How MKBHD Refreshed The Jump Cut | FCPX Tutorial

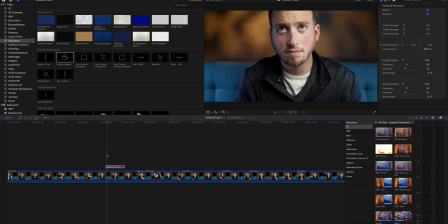4:14 And now, by default, I can see what it looks like here. And obviously, this is punching in quite a bit. But did you notice the bounce? See how it kind of eases in and eases out? That's kind of what it's called, rather than just like what I have from here,
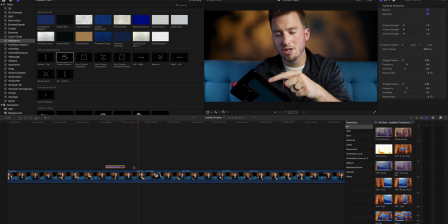4:33 which is like very static, slow in, and then kind of stops. So this is more of a linear line where it goes from zero movement straight up to 100, whereas his movement is more like a, I shouldn't do it that way. It's more like this, right? So it eases in and eases out. I don't know if that's the proper line, but hopefully you guys get it.
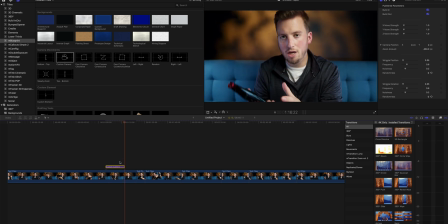4:53 And then of course, at the end of the transition, it goes back out because we can see in the top right here, we have the build in, build out. Of course, if you didn't want to go back or one or the other, then you could just turn that off And then it's just going to kind of jump cut back once the title ends.
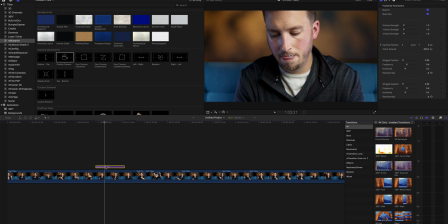5:10 What's of course nice is you can lengthen this however you want. And then of course the important thing here is to change the zoom amount.
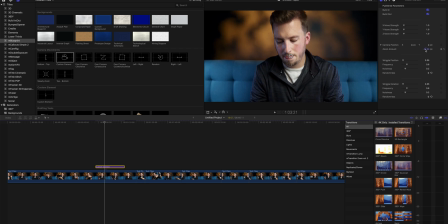5:18 So if you only want to go in a little bit, because again, unless you're going for that super punch-in comedic effect, a little goes a long way. And so I can play this here. So that was a really tiny movement. Go in a bit more.
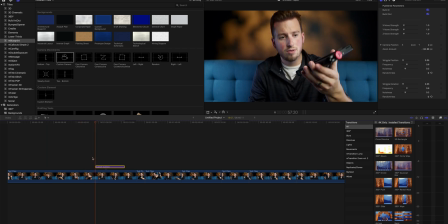And there we have it. And then after a little bit, kind of goes back. Simple as that. Again, if you are interested in the Motion VFX specific plugin pack here, I'll leave it linked down in the description below. Again, you can achieve this without buying that plugin. Pretty much every professional video editing software has a way to do not just a linear curve. You can kind of change the ease-ins and outs. I'm not a pro at that, but I will happily create a tutorial if you guys really want to see that. Let me know down in the comments below again. Definitely final tip is don't overdo it. You know, Marquez, in my opinion, is a master at making something feel special by not overusing it.
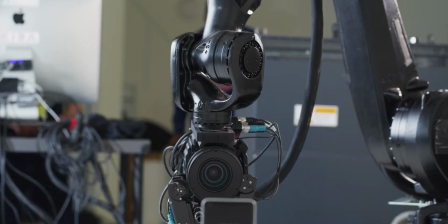6:29 He has a freaking robot camera. He's got all the reds and all the any camera in existence. He's got multiple studios, backdrops, and a whole team to help him edit and create his masterpiece of videos. But the key is to not use this effect every 10 seconds.
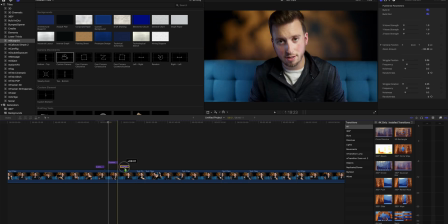6:47 You do not want to just have a video that your timeline looks like this, because your viewers will get so tired and probably like nauseous and woozy, constantly just going in and out, in and out. So make sure you fill it with B-roll, add some traditional jump cuts where it makes sense. And if you use this every once in a while, you'll get that nice kind of like, ooh, what was that? That felt different. And that's the exact feeling that I got from his, because both this and the jump cut do the same thing, but how you get there just it feels new, feels fresh. So kudos to you, Marquez, for kind of updating the YouTube jump cut and giving us something a little bit new and special. Thanks so much for watching, guys. I'll see you in the next video.